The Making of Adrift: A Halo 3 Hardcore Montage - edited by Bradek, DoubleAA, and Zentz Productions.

In this video, we bring together 3 of the best current montage editors. We have Bradek, also known as Lights, DoubleAA, and Zentz Productions. And what we did is we got clips from Chris DX1, and then we got music from someone also within the community. His name was Mr. Person. We're gonna have each editor edit 1/3 of the video. They're not gonna see each other's sections. Then we're gonna combine them all together here, and we're all gonna watch and react to everyone's videos. I gave them a theme, and the theme was Adrift, or you could say Lost. And that was pretty much it. They got the music, they got the clips, and they got the theme, and we're gonna see how it all flows together. But what's also nice is I asked them all to record their process and talk about, well, their process and their editing. And we're gonna watch each person talk about that and then go into their clip or go into their section. We're gonna watch, react to it, and then we're gonna watch it all together and see how well it flows.
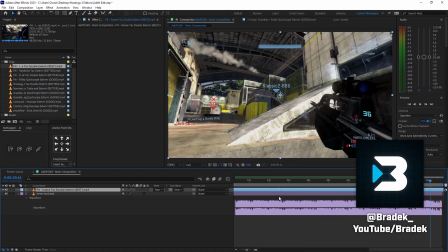So let's check it out. Hello, I'm Bradek. I had a lot of fun working on my portion of the montage, and I'm really curious and excited to see how the full thing turns out.
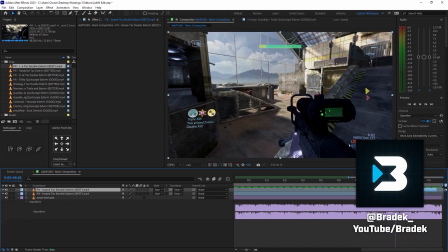I started by blocking out a rough sync of the clips to the music. I didn't add any effects or speed ramps, I just cut the clips so that the kills landed on the beat.
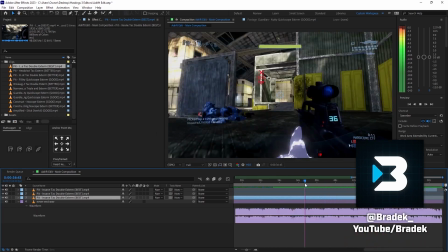I actually started this process at the very end of my segment because I knew I wanted the last kill of the last clip to fall on the last big beat.
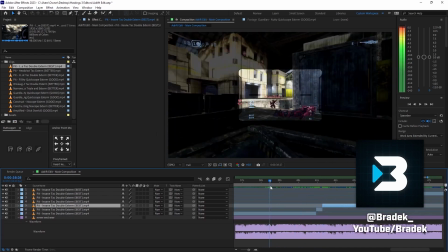So I lined up the final kill to the beat, and I worked backwards from there.
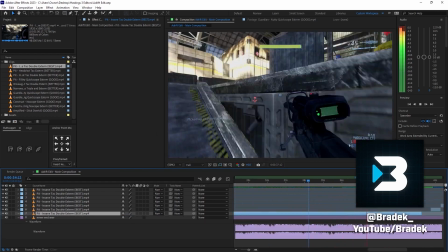Before the first clip, I actually left about 10 seconds of empty space at the very beginning of the video.
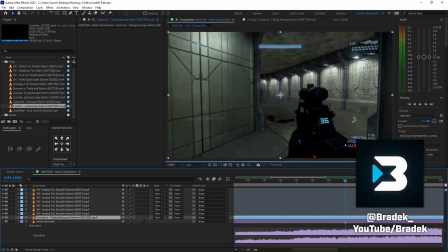The song has a very nice, calm build-up, and I thought that would be perfect for a quick little intro.
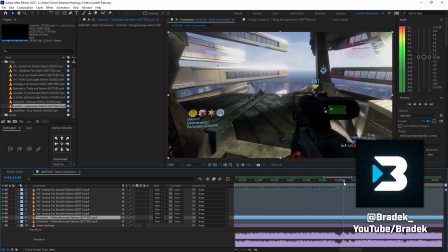I had an idea for a cinematic opener that would introduce my take on the theme for the video, which was Adrift and Lost.
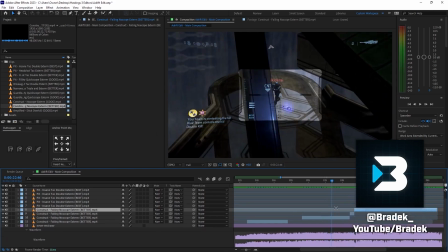Speaking of that, I should touch on how I interpreted that theme and how I plan to incorporate it into my edit.
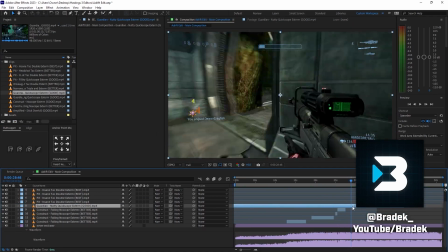From the moment I saw the theme was Adrift and Lost, immediately my mind went to the image of an astronaut drifting through space.
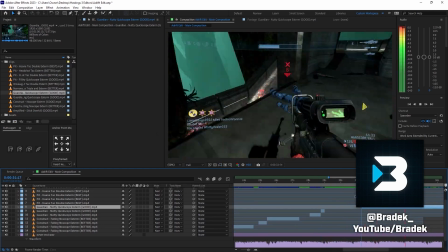I wanted to lean into that kind of outer space idea using imagery of purple colors and stars and a floating person through space.
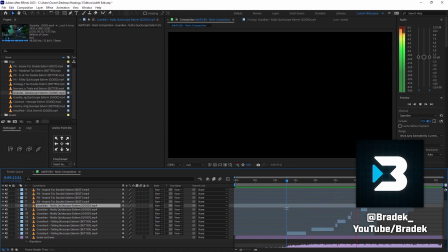And I wanted to keep the syncing smooth and graceful also.
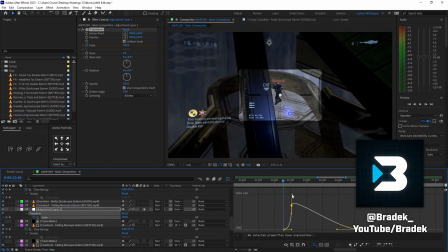The next step was to add some basic effects, which are things like screen pumps, flashes, shakes, and blurs.
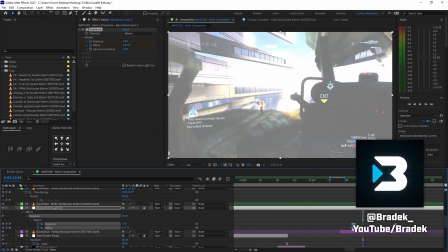And on the flashes, I decided to give them a slight purple tint in order to lean into that space aesthetic.
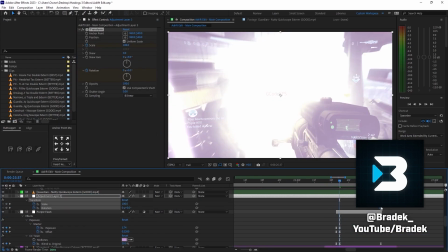I wanted these effects to add an extra kick to emphasize the kills without being so prominent that they are distracting.
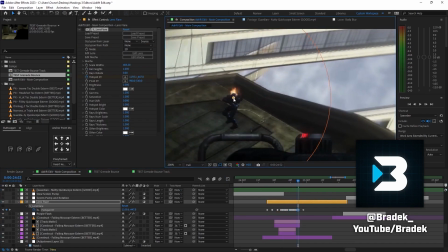After I finished these basic effects, I moved on to some more complex effects.
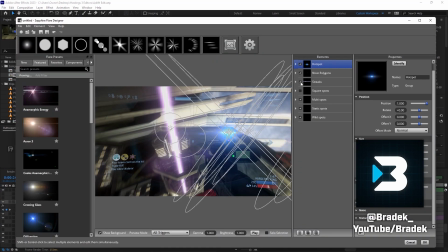First, I wanted to add some lens flares to draw the eye to certain objects in a way that adds some visual flair, pun intended.
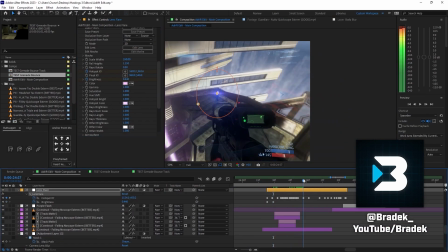I wanted to make the lens flares purple, once again, for that space aesthetic.
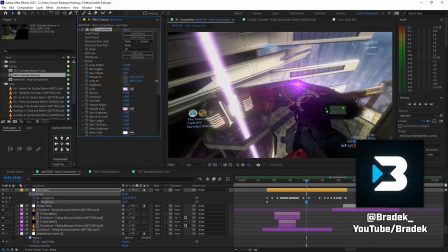And I also made them a little horizontal in order to replicate the anamorphic lens flares that are common in sci-fi movies.
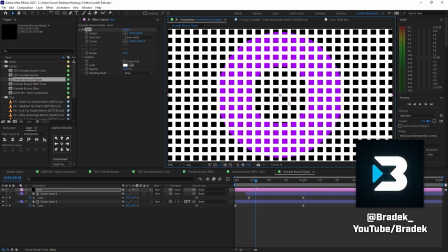I had this idea for an effect in the first clip, which was a ripple coming off of the grenade that bounces off the wall.
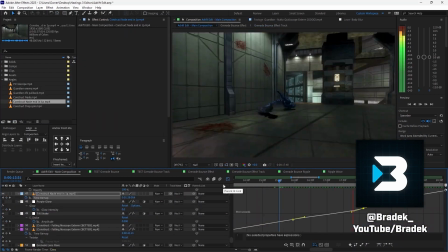Next, I wanted to add the third-person angles. I recreated the gameplay in a custom game with the help of a couple friends, and then I recorded shots in theater.
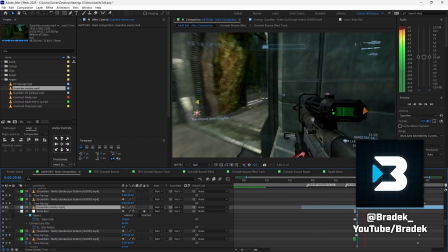I always record many variations of every angle in order to give myself options to work with.
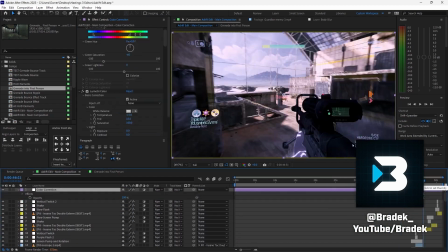Then I moved on to color grading. I made the whole video have a slight purpley blue tint, curves to fine-tune the brightness levels, and a glow to diffuse the highlights of the image.
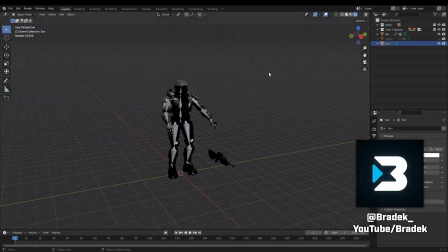Now it was finally time to work on the intro sequence that I had in mind. Since the theme was Adrift and Lost, I wanted to open with the image of a Spartan adrift in space.
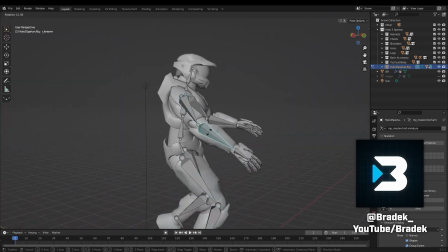My idea was that the Spartan would float near a battle rifle, then you would grab the BR and it would smoothly transition into the first clip.
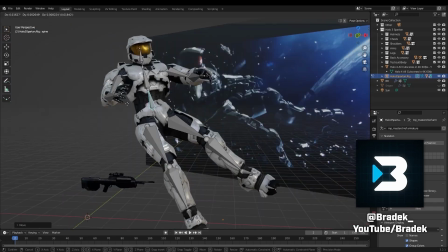I decided that this would be a good opportunity to challenge myself to use Blender, since I barely used that software in the past.
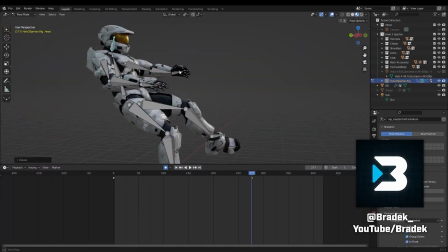And luckily for me, the Halo Archive Discord community makes high-quality Halo models available for free, which made my job a lot easier. I based the pose of the Spartan off of a Halo 4 image of Master Chief floating in space.
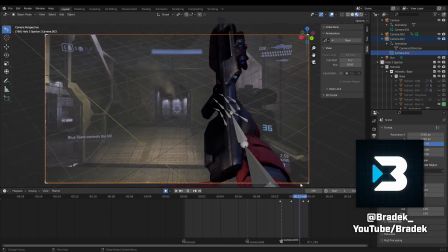The most difficult animation was getting the Spartan to grab the battle rifle, since I had a lot of trouble keeping his fingers from clipping too much into the gun.
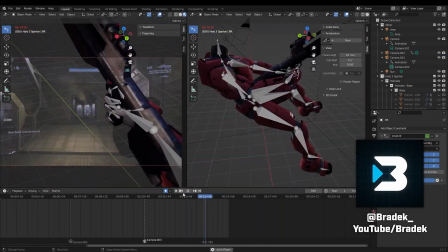It didn't end up perfect, but I'm happy with how the intro ended up.
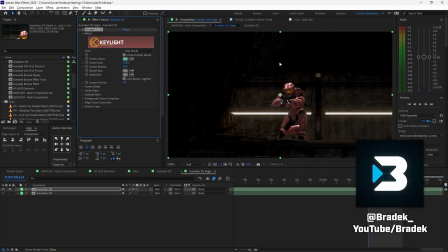I wanted to incorporate that outer space theme in other parts of the edit by replacing the sky of one of the angles with stars.
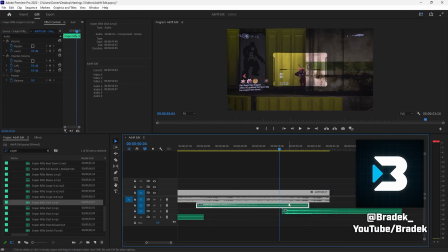But now that I finished the visuals of my edit, the final step was to add sound effects. This is the only part of the process that I do in Adobe Premiere Pro.